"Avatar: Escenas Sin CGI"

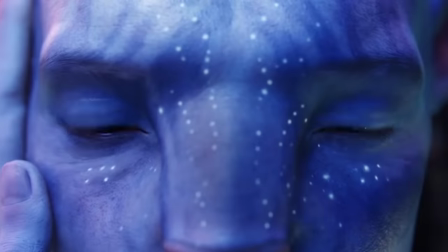(0:06)
Así es como se ve Pandora. Avatar de James Cameron es una de las películas visualmente más impresionantes jamás realizadas.
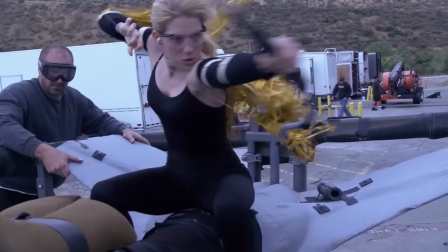(0:14)
¿Pero cómo se vería sin todo el CGI?
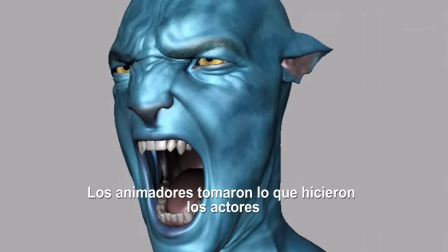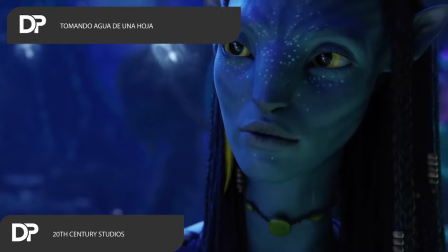(0:24)
Nateri vive un estilo de vida bastante único en Pandora, como uno de los navis de este planeta.
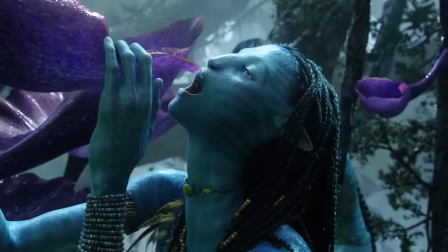(0:29)
Una de las cosas en las que vemos que participa es beber agua de una hoja,
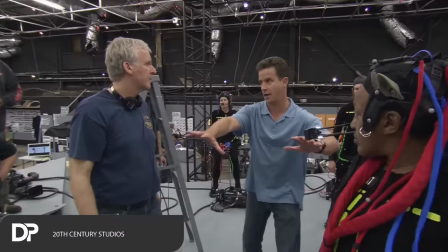(0:34)
pero debido a que el director James Cameron le encanta confiar en la innovación tecnológica, la forma en la que se firmó la escena puede sorprenderte.
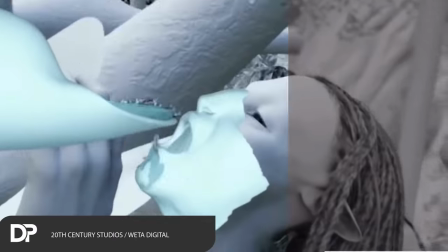(0:41)
Se requirió que Zoe Saldana trabajara con un artilugio de plástico gris para modelar mientras
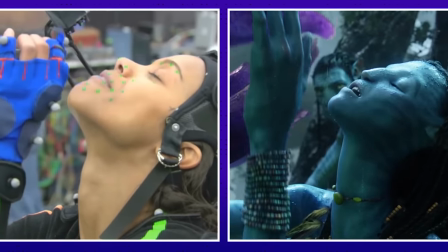(0:46)
sostenía una botella de agua cubierta con cinta adhesiva para simular el agua proveniente de la cinta.
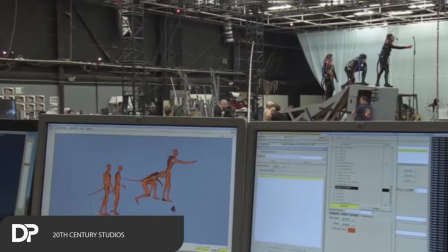(0:52)
Suponemos que por eso la llaman magia de las películas. Puede que hayas o no tenido un beso incómodo en tu vida, pero probablemente no fue tan incómodo como lo fue para Sam Worthington y Zoe Saldana,
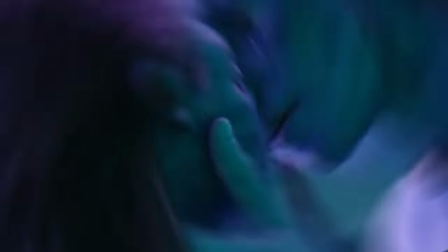(1:06)
cuando tuvieron que besarse como Jake y Neiteri mientras filmaban Avatar.
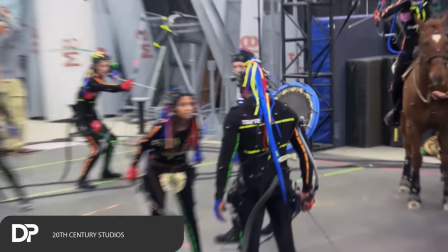(1:10)
Mientras que en la película en sí, con todo el CGI agregado, la escena se desarrolla de una manera muy romántica, sin todo el CGI,
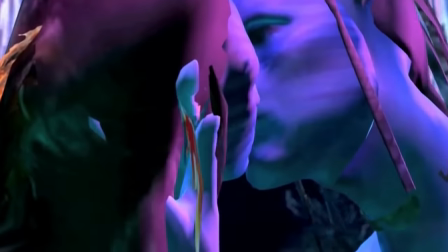(1:18)
ellos tuvieron que besarse con sus trajes de captura de movimiento y con los puntos verdes
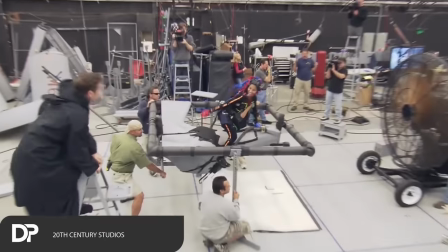(1:22)
en todo el rostro para que el movimiento de los personajes fuera preciso y más realista.
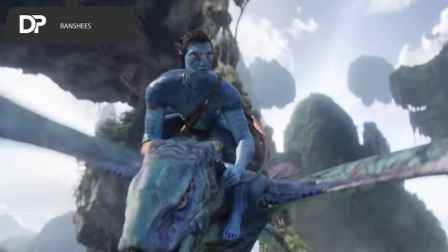(1:29)
Una de las escenas de acción más emocionantes de todo Avatar fue definitivamente la Bungie voladora.
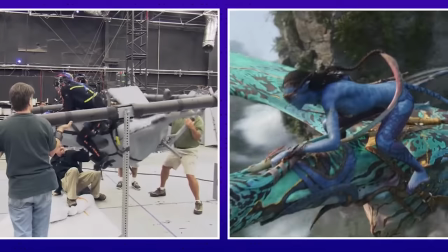(1:36)
Obviamente, se necesitaba mucho CGI para darle vida, ya que no tenemos una criatura así en el mundo real.
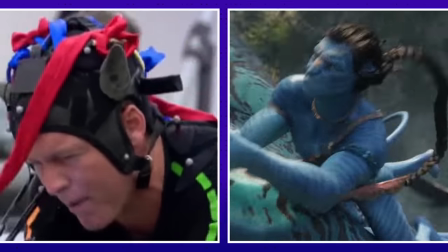(1:42)
Para filmar a Jake volando la Bungie, Sam Worthington tuvo que volar en la parte posterior de una estructura de plástico en
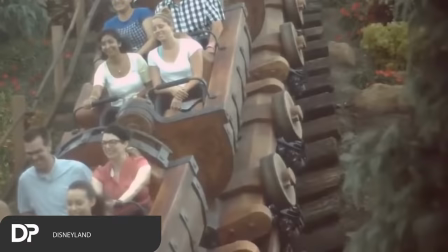(1:49)
movimiento de donde lo arrojaron con cables mientras que usaba el traje de captura de movimiento.
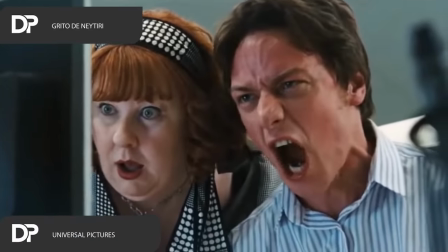(1:56)
Siempre es intenso cuando alguien grita en una película, pero cuando un extraterrestre de piel azul como Neiteri grita, es aún más poderoso.
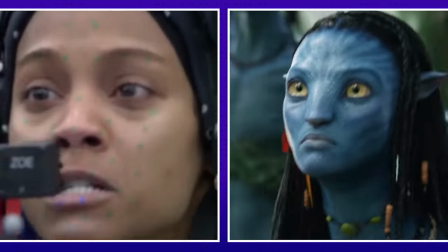(2:07)
A pesar del ridículo atuendo de captura de movimiento y las tontas orejas de plástico, Saldana aún pudo ser bastante intimidante en el set.
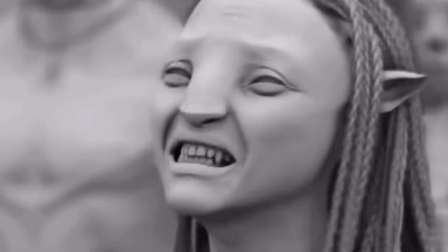(2:15)
Se agregaron capas de CGI adicionales para hacer que Neiteri y el resto de los Navi parezcan aún más reales y ¡pum!,
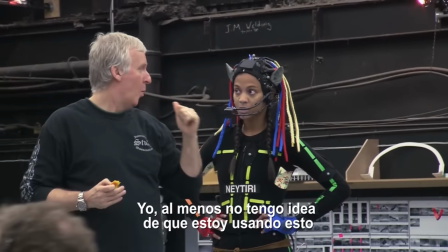(2:22)
definitivamente no querrás molestarlas.
Al menos no tengo idea de que estoy usando esto, me siento que soy blanco y tengo 9 metros talla.
El gran villano de Avatar fue el coronel Miles Quarick de Stephen Lang,
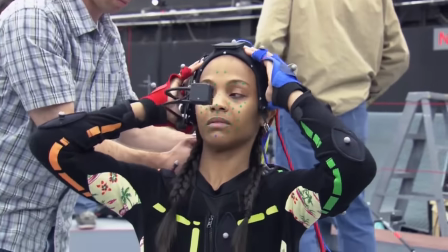(2:35)
quien a diferencia de muchos otros personajes que requerían CG, es en realidad un humano.
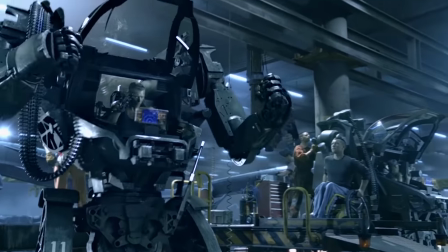(2:40)
Se podría suponer que el diseño del traje mecánico del coronel era todo CGI, pero estaban equivocados.
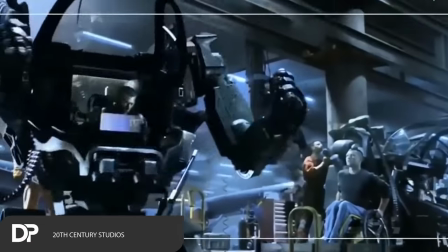(2:46)
El diseño del núcleo principal del traje fue un efecto práctico y fueron el brazo y las pantallas digitales, los que luego se agregaron digitalmente.
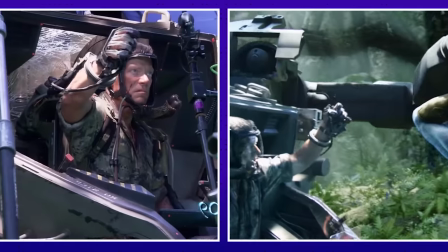(2:55)
El producto final resultó ser una gran amenaza para los navis y convirtió al coronel de Lang en un villano aún más memorable.
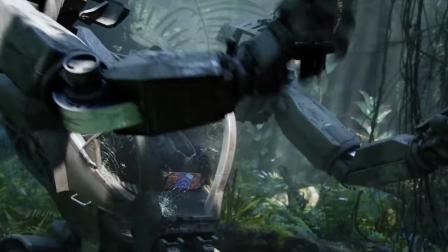(3:03)
Con los rumores de que volverá para la secuela, el traje también podría aparecer de nuevo.
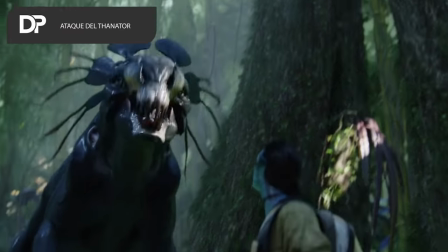(3:08)
Una de las primeras criaturas peligrosas que Jake encuentra en las selvas de Pandora es el feroz Thanator.
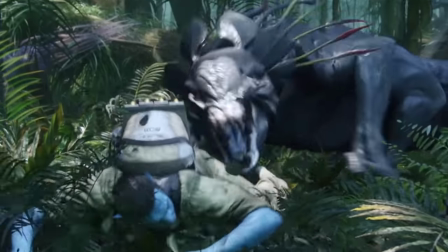(3:15)
Si bien el Thanator es bastante intimidante en la pantalla, la criatura no era mucho para mirar antes de que se le agregara el CGI.
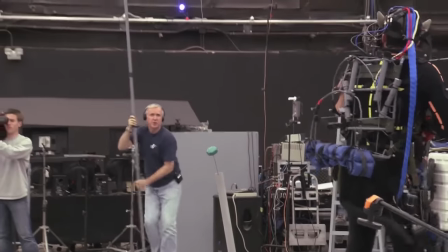(3:21)
De hecho, en la filmación, en lugar del Thanator, había una pelota de tenis roja en un palo largo y gris sostenido por un integrante del set.
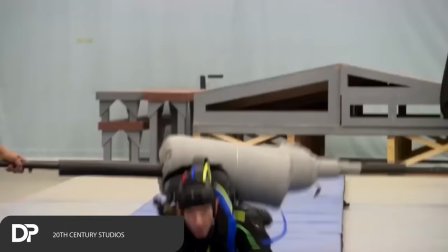(3:30)
Para que los actores siguieran la cola, el integrante que sostenía el sustituto del Thanator se abalanzó sobre ellos. Cameron tiene una habilidad especial para trabajar con actores y actrices con los que ha trabajado antes,
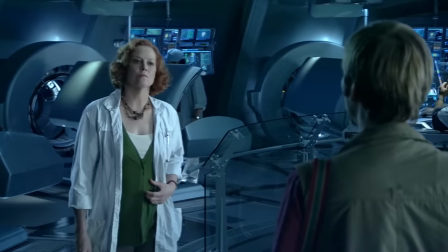(3:42)
así que por supuesto, una de las actrices que trajo con él fue su estrella de Aliens, Sigourney Weaver.
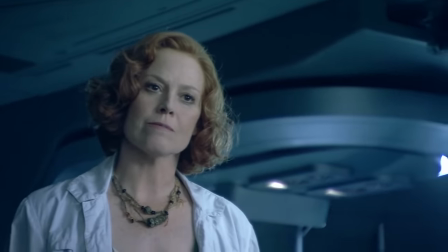(3:48)
Ella interpreta a Grace en la película y no solo en su forma humana, sino también como Navi.
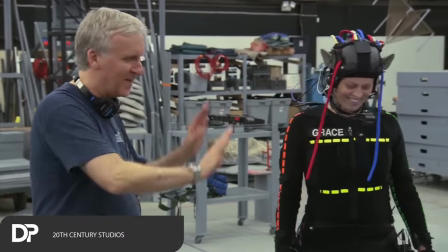(3:53)
Y aunque incluso en su estado leonígena Grace normalmente use su ropa humana, Weaver tuvo que usar un traje de captura de movimiento en casi todo momento. De Alien a los cazafantasmas, Sigourney Weaver claramente ha dejado su huella en el género de ciencia ficción.